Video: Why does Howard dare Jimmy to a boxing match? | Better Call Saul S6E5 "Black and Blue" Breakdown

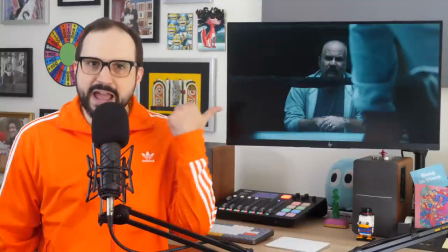(0:00)
Hey there, Ologerinos. This video is dedicated to Mackie, Albuquerque's alertest boxing referee.
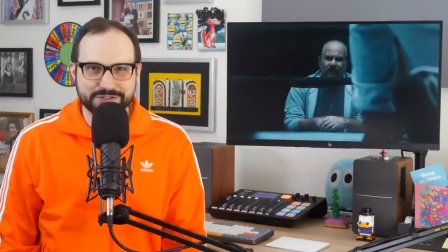(0:07)
The guy doesn't miss a thing, and neither will you after we dig into the images and artistry of some great TV together.
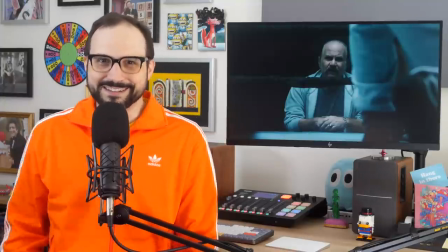(0:14)
It's about time. Let's have another Basement Breakdown.
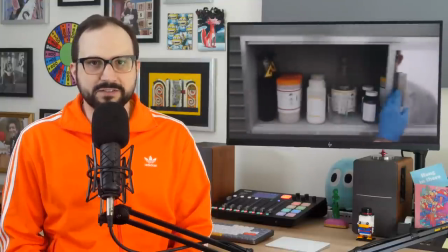(0:21)
Better call Saul Season 6, Episode 5, Black and Blue. I'm going to start at the beginning.
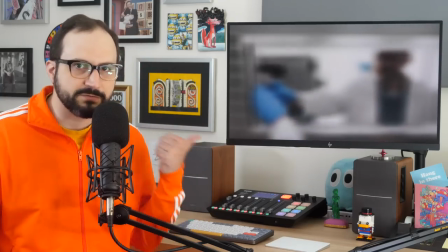(0:27)
Let's take a look at the cold open, starting with this first shot, this first bit of motion.
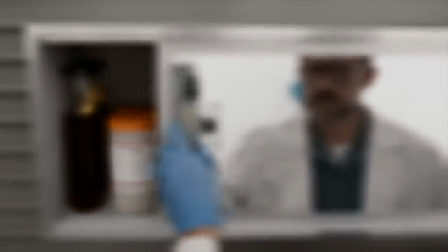(0:31)
From a blurry, largely colorless void, a technician emerges, sliding open the door of this cabinet.
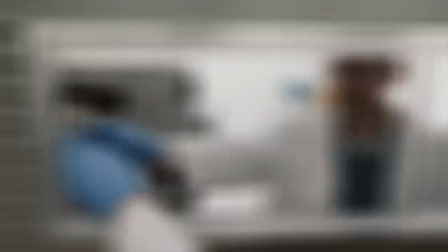(0:37)
The motion of the door opening coordinates perfectly with the shift of the focal plane to direct our attention to the bottles,
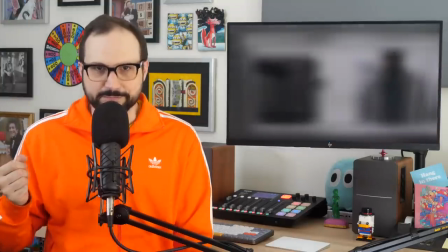(0:45)
while also giving this tantalizing glimpse of the person. Who is this? What is he making?
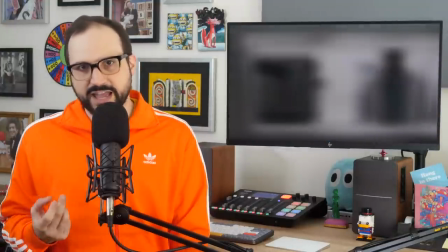(0:51)
Those become the operative questions, and the camera work heightens that itch of curiosity in the space of these first couple seconds.
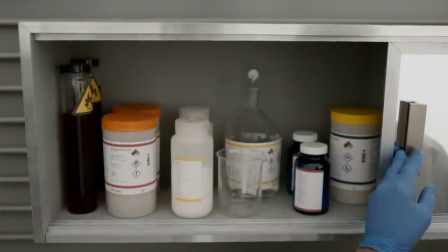(0:58)
One thing we naturally notice in this composition is the orderliness, right? So many things are duplicated.
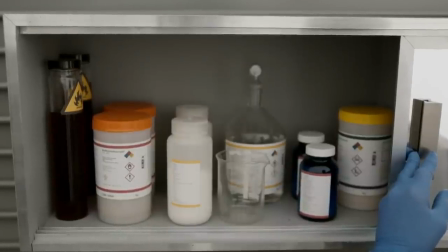(1:04)
The blue bottles, the orange-capped jars, these ominous test tubes filled with blood red and adorned with fire.
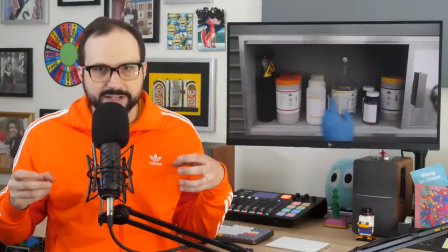(1:12)
The doubling and fastidious arrangement of the containers gives us the sense of an orderly, repeating process.
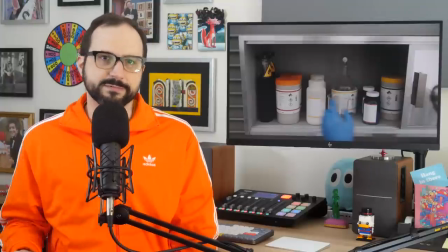(1:19)
This guy is doing something he's done before and will do many times again. Keep looking and you'll find more visual pairs.
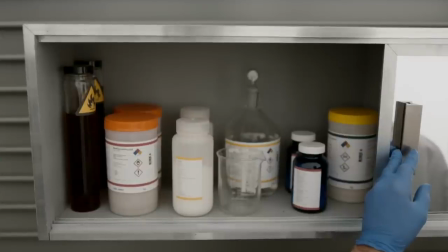(1:26)
The bands on the stickers, the hazard icons, there's even a pair of red herrings on the only label with legible text,
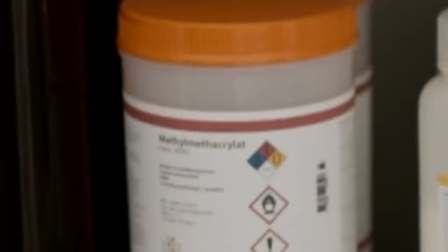(1:33)
namely the jar of methyl methacrylate. I think I got that right.
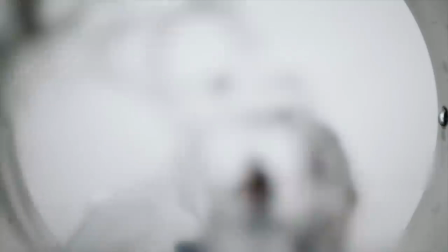(1:38)
There's two meths in there. Obviously, this guy's making meth. I think this is what most of us naturally assume the first time we see this sequence.
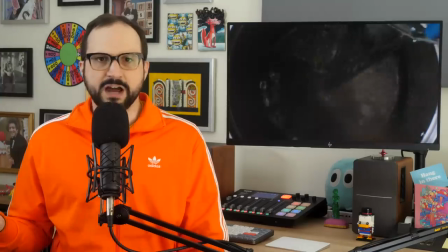(1:46)
We're all reasonably confident it's meth.
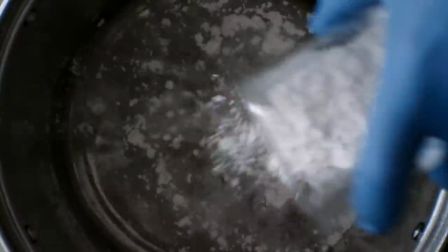(1:48)
We're watching along thinking, yep, there's the meth solution. then you add the meth powder, of course, mix it up, and it makes the meth goo.
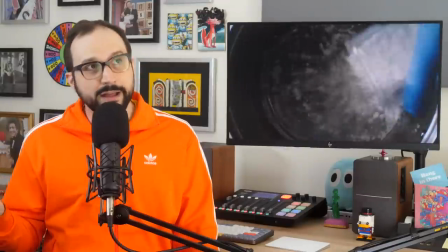(1:56)
That's how you do it. We know, because we watched Breaking Bad, so I think we know how meth is made.
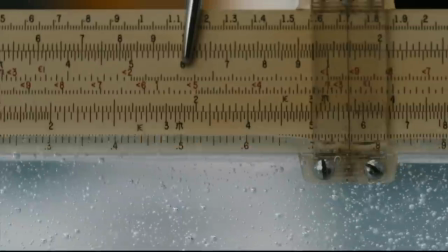(2:03)
Then that slide rule goes into the goo, and hmm, now we're not so sure it's meth anymore.
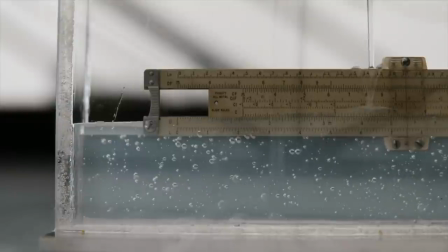(2:08)
Either this is some sort of math meth, or it's something else altogether. Probably not math meth, but a man can dream.
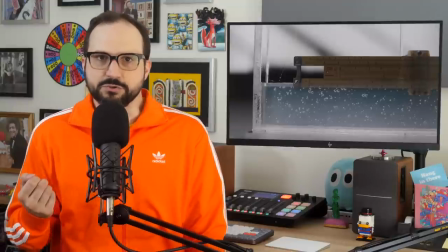(2:15)
Clearly the product being made here is a more sentimental item than we initially assumed. It's important that we see in this extreme close-up that the slide rule is weathered.
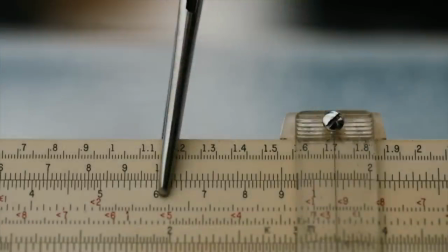(2:24)
It's a bit grimy from use.
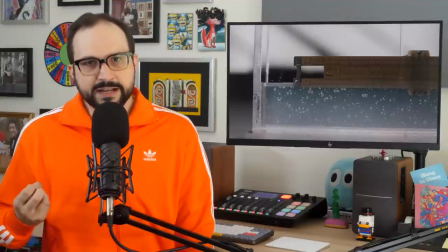(2:26)
It has a patina, that tell-tale veneer of humanity, and that makes it stand out in this largely sterile environment. It shows signs of life, and so when the slide rule ends up encased in plastic,
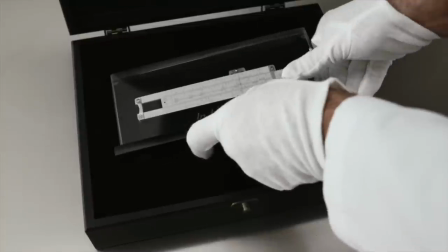(2:38)
we understand that life is being preserved in some way, and perpetuated in this symbolic fashion.
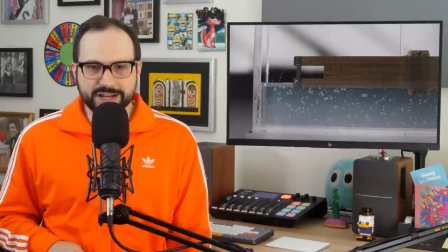(2:45)
It turns out that that meth-y goo is actually just a medium for this slide rule,
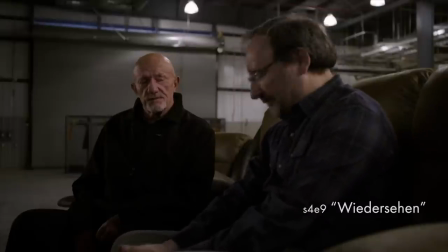(2:50)
Or more to the point, the character represented by the slide rule, which is our old friend Werner,
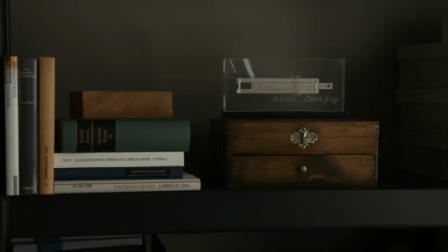(2:55)
as we come to understand by the end of the episode. Now, a slide rule is a device to quickly estimate complex calculations by hand.
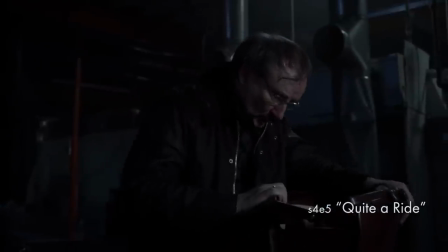(3:03)
It's an antique in the 21st century, but no less useful for its purpose. Evidently, it was a well-worn piece in Werner's toolset.
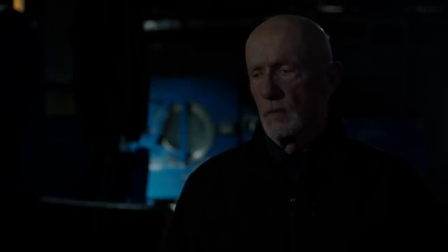(3:12)
Werner was no Luddite, no stranger to the latest technologies, but he was more analog than digital.
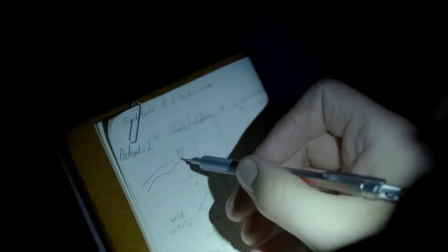(3:18)
He was the kind of craftsman who needed to verify the numbers by hand, to get a more intuitive feel for them, literally.
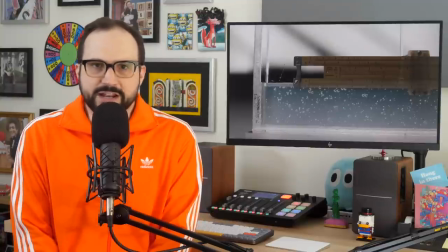(3:26)
So the slide roll embodies an endearing blend of technical acumen and human touch. These are the qualities that Werner's boys loved in him. With love, your boys, reads the inscription.
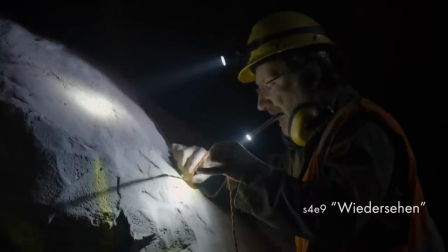(3:38)
And it's a fitting tribute to the engineer who could build a meth super lab, but who just couldn't help missing his wife.
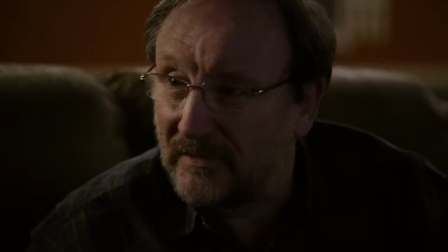(3:44) You want to see your wife? more than anything than finish the job.
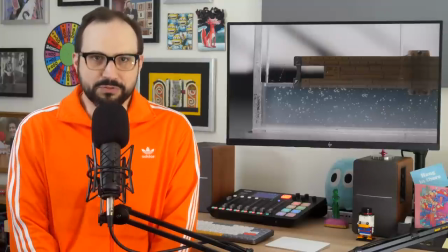(3:51)
That need for the human touch was both the beauty of the character and his downfall.
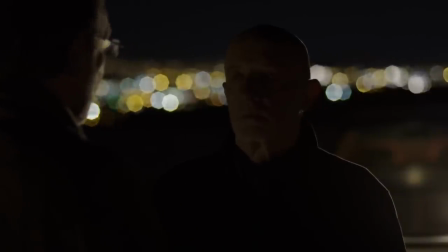(3:56)
That's how great tragedy often works. It's a very effective way to write a tragic story to have the thing we find beautiful about the character also be what lays them low.